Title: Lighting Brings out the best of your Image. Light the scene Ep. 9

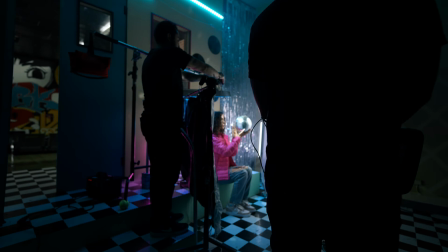0s
What is going on, guys? Today we're talking about lighting, which is one of the most important things that I brag and talk about because it's everything when it comes to video, okay?
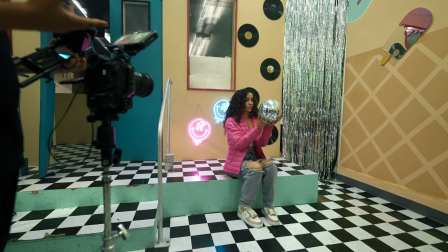7s
A camera without lighting is like a taco without its ingredients. It's just not great. It's okay, but you can make it better, right? It's like a taco. You go ahead and put the salsa, the onions. You can even add guacamole or sour cream. You know that's gonna taste so much better. My mouth is getting watery just talking about it.
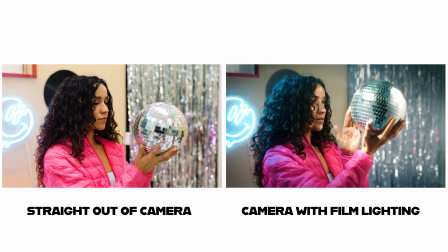26s
Same thing with the camera. Without its lighting, the camera will produce quality, but it's not going to get you the image you desire. So I guess before we break down the image we're breaking down today, let me show you guys real quick how much lighting can affect your image. So right now we're about to insert the backlight, which again, in this case, you guys just saw it. It just gave me like a nice little rim light here. In this situation here, you can go both ways. You can either do it on this side, the backlight, or on this side, because we have a neon sign over there, so we can use it to motivate. But there's also a window over there, so at this point, it's up to you realistically, you know, and that's a quick tip. Always try to motivate lighting. So in this scenario, it's a YouTube video, so I didn't have to think too much on it. Now let's go on to that tree. There's a tree back there, like a little, not a tree, but you guys know what I mean. It's like a big plant. If I turn that on, it made my skateboards pop. Just a little nice touch, right? I'm still separated. Everything's well controlled. And then it's too much shadowy on this side right here. That's cool. I just noticed like you can use your hand as a bounce. I mean, you're not gonna have it this close, right? But the last thing for this is going to be the fill light. And we're about to turn that on right now. And bam. Now we got the full lighting that looks great. But this is not the one we're going to talk about. We're going to talk about a shoot that I just did.
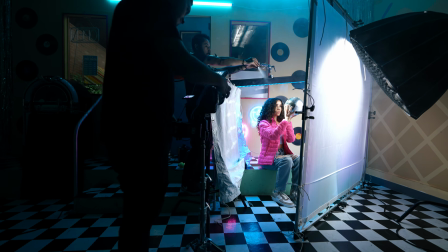99s
And I really want to break down, again, as always, just the value of lighting. So let's go ahead and start breaking down that scene. So the scene we're talking about today, which is kind of crazy because we shot it in a small little corner of my studio, and it actually turned out pretty great. So it's always good to have a team to kind of guide and try to make this all well worth it. But we had our subject in the corner, and I ended up shooting both scenes,
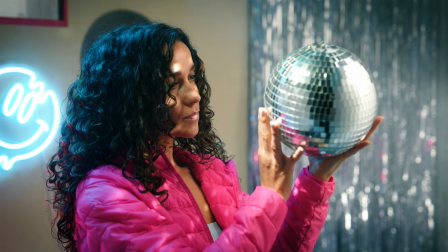120s
one with all the film lighting turned on, and then the other one with just the house lights and all film lights turned off.
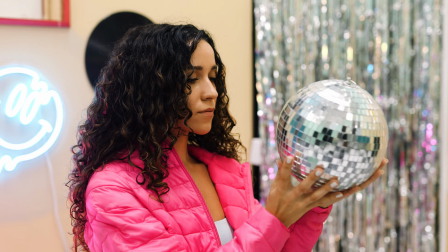125s
So you guys can really see side by side how it looks.
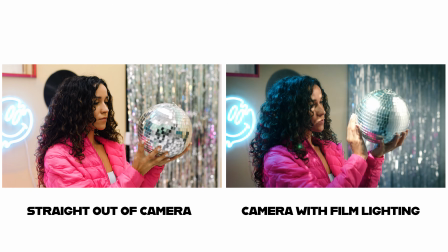129s
If you just shoot it originally without the lighting, you would think it's an okay image to a normal human.
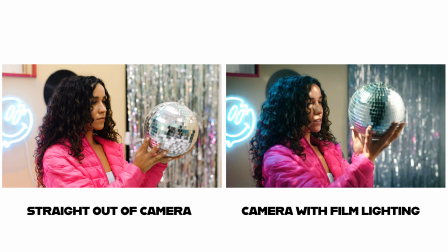136s
But once you really see the second one, you're like, wow, right? It's a night and day difference. So that's what we're gonna break down. It's the lighting and how we went about it. So the key light that we use for this scene is the Nanlite 720B.
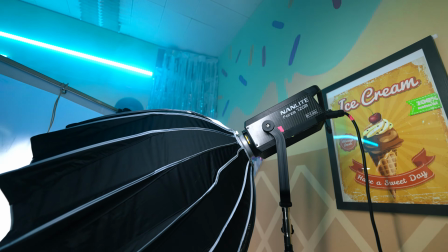148s
And this is one of my most versatile favorite lights out there. Number one, it's not as expensive as it should be. Number two, just a quality output, and it's strong as hell. So in this situation you guys watch, we do have a 6x6,
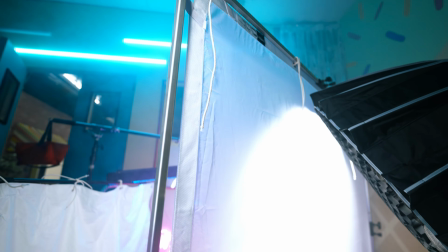163s
and we also have the Nanlite 720B with a softbox to double diffuse the model.
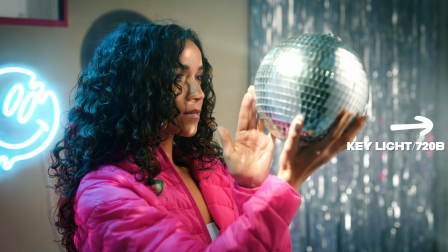168s
So that way she can have a very beautiful soft lighting on her skin. That was number one when it came to the key light.
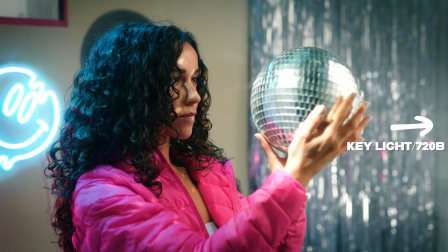174s
Now the second lighting that we used for this was an Aperture Infinity Bar for the 4-footer with the Ecrate.
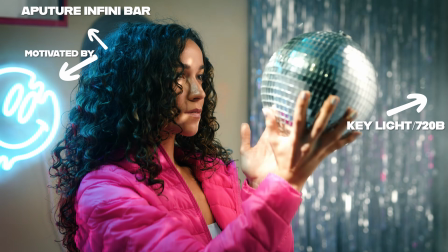180s
And that was to, again, motivate the lighting from behind her. There was a teal neon sign.
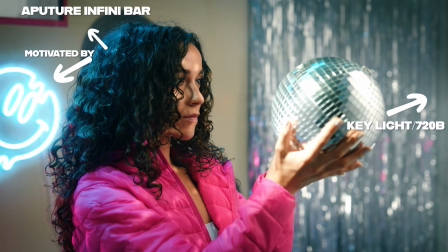185s
And what we did was change that Infinity Bar to that teal color to match it. And again, motivate the lighting, make her pop.
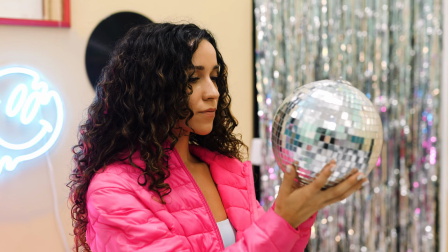191s
Because if you guys watch with the house lights all on, just shooting it, you're not going to get that blue color because, again, the whole house lights just wash everything off.
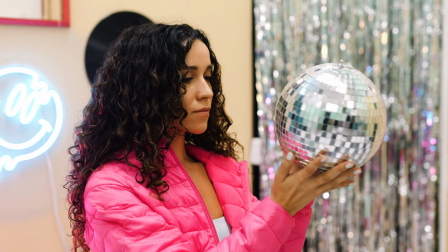199s
So in order to really get those colors to pop and give you the certain look you want, you have to turn off all the house lights and start off with your film lights. And the last thing that we use for this scene is a 4x4 ultra bounce.
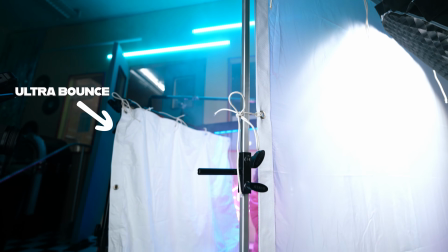210s
And that was where the key light was coming from one side, and then the ultra bounce basically gets the light and brings it right back to give her a nice soft feel.
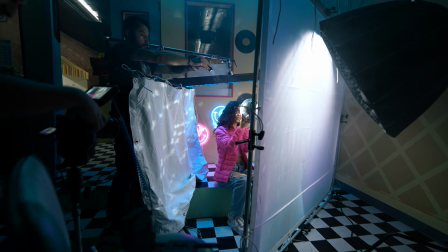217s
Again, we're working with a model and we want to implement the softest lighting possible.
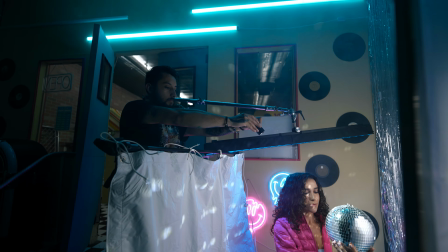221s
And then we had two little flashlights that I had John basically running around the disco ball as she's spinning it to go ahead and get that look that the disco ball is supposed to provide when it's spinning, right? And to kind of finalize the whole scene, in order to kind of get the rays out of the disco ball, we did run haze.
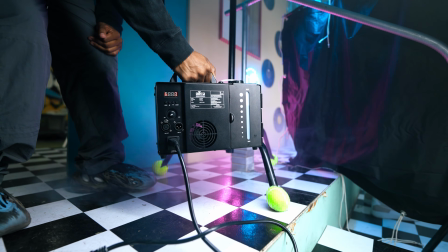235s
The haze didn't really do as strong as we thought it would do in order to provide the rays coming out of the disco ball, but it was, you can kind of see it.
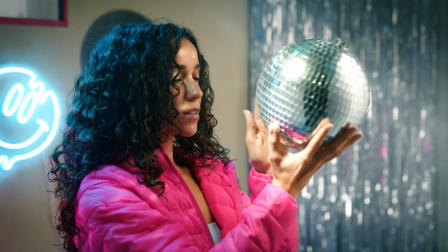241s
It's very subtle, but again, night and day difference, right? From before and after.
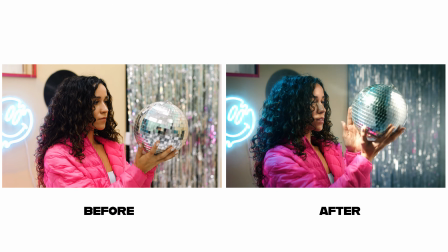246s
Again, I know it looks all crazy and whatnot.